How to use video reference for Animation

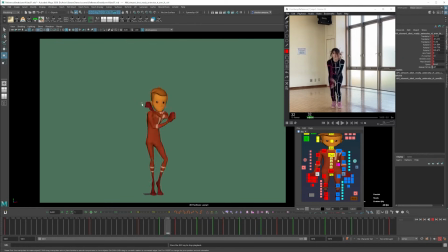So now we've described the top of that jump with a little bit more hang time. So this is where we got right now. And I think this is a fine blocking pass for the time being. But there's certain things that I want to exaggerate and push. And this is where we start to detach from the reference. Right now, I'm going to untab the reference completely.
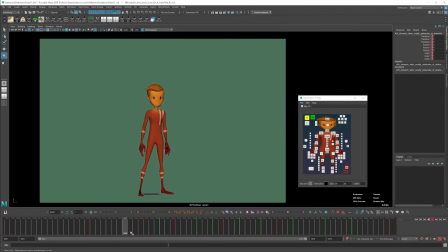And we're just going to have a look at the timing specifically. There's certain moments that I think would be cool to hold for a little bit longer. And certain moments that would be good to snap past a bit quicker. So we talked about the bouncing ball a lot, where we get to the extreme position and we come out and we kind of go quickly into the extreme position.
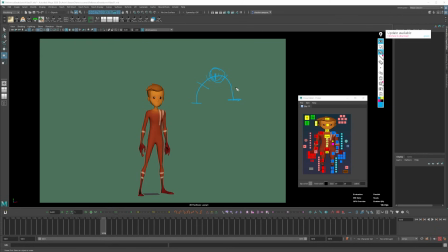The spacing gets smaller, the spacing gets progressively bigger as we come back out. So one thing with more stylized animation is the poses are held a little bit more and then you snap faster in and out of them. We get into that top position of the bouncing ball and the hang time is more during cartoony stuff.
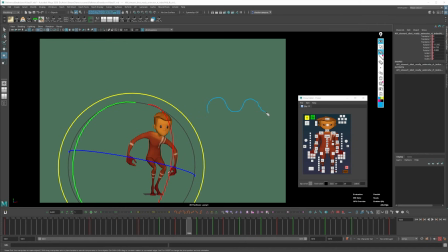In real life, there's more of a consistent movement. Everything is continuously moving, nothing's really held. But in cartoony animation, we hit a pose, we flick out a pose, we hit another pose, we flick out of a pose, we hit another pose. So let's push a couple areas of timing. So for example, I want to hold this pose.
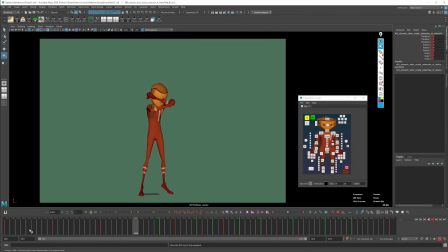I'm not going to hold the start for as long as they do in the reference because I don't think it's necessary. I'm going to hold this anticipation here because I think it's really cool. It's a cool pose where he's held like this. And then he's going to go down and push off. And we're going to hold the hang time of the jump longer.
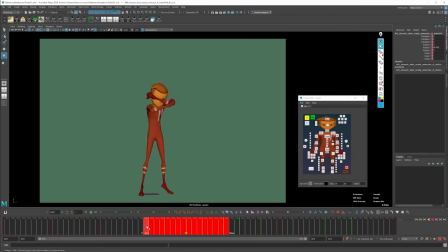So let's do that. Maybe I'll have it be 4 frames on either side of the jump so that the hang time's longer. And then you can snap down faster. So instead of having this on 3 frames, I can have this on 2 frames.
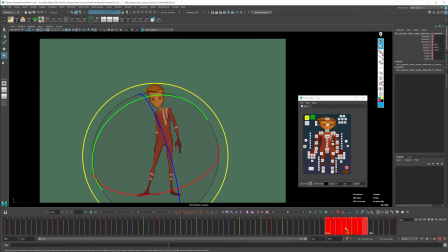And I can make this part a lot quicker as well. So his weight shift happens a lot sooner. and then he can get into his final pose a lot sooner.
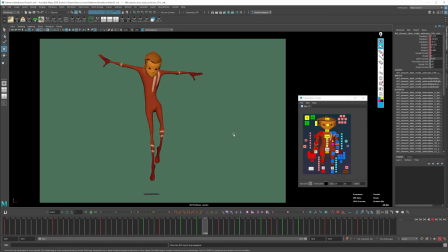So just by moving those keys around, we have all of the information there and all of the main parts that we need for a first blocking pass. And we've just retimed it to make it feel a bit more cartoony, have a bit more hang time in places, snap between poses a bit quicker, and it's just going to feel a lot nicer.
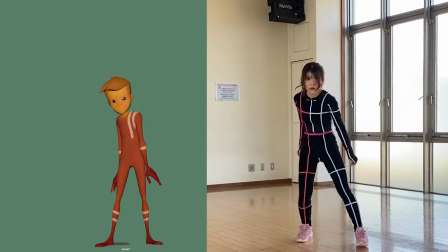So here's a quick comparison with where I got to with this blocking pass and the original reference.
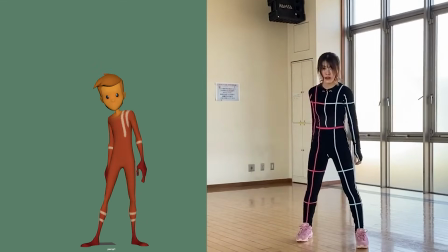And as you can see, the timing is a lot more exaggerated in my version, and the poses are a bit more side on, which is a bit clearer with this kind of character.
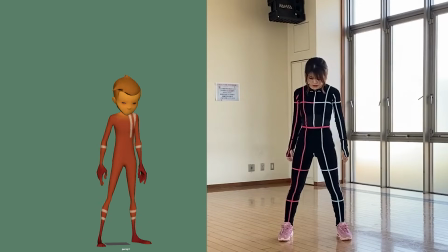He doesn't really look good at all from the front. That's kind of common with most CG characters. They look best in all 3/4 angles. So that's why I pushed it that way. But yeah, hopefully those principles can help you guys out. You can break down any kind of shot this way. Even if it was an acting shot where you're going between less poses and there's more work within the pose, you can do this as a first pass to get your main pose changes down,
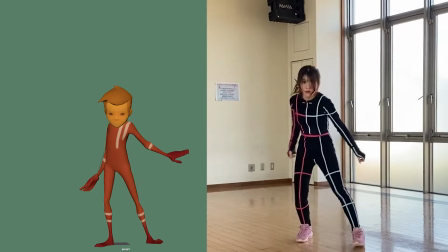and then go in and do this more on a more minuscule level. It's all the same principles, just how you integrate them in different ways. So I went in mostly on timing when moving away from your reference, but there's a bunch of other things to consider, like your posing, exaggerating arcs, exaggerating lead and follow, making snappier choices with your spacing, and just a bunch more stuff that will pull it away from the reference and more into the cartoony realm. And the more stylized you go, the more you push all of those things at once. So yeah, maybe a future follow-up video could go more on that stuff, but for now, this is where I'm going to leave it. Hopefully you can see how looking for extremes and contacts in your reference can get you those key poses and get you into Maya. And that's basically all the information you need. From there, it's just breaking those things down more and more, describing more the lead and follow, and then just getting more polishy as you get into spline. So hopefully you enjoyed that. Make sure to subscribe if you like animation stuff. I need to beat my friend Owen. He has overtaken me. Please help. Please help. Goodbye.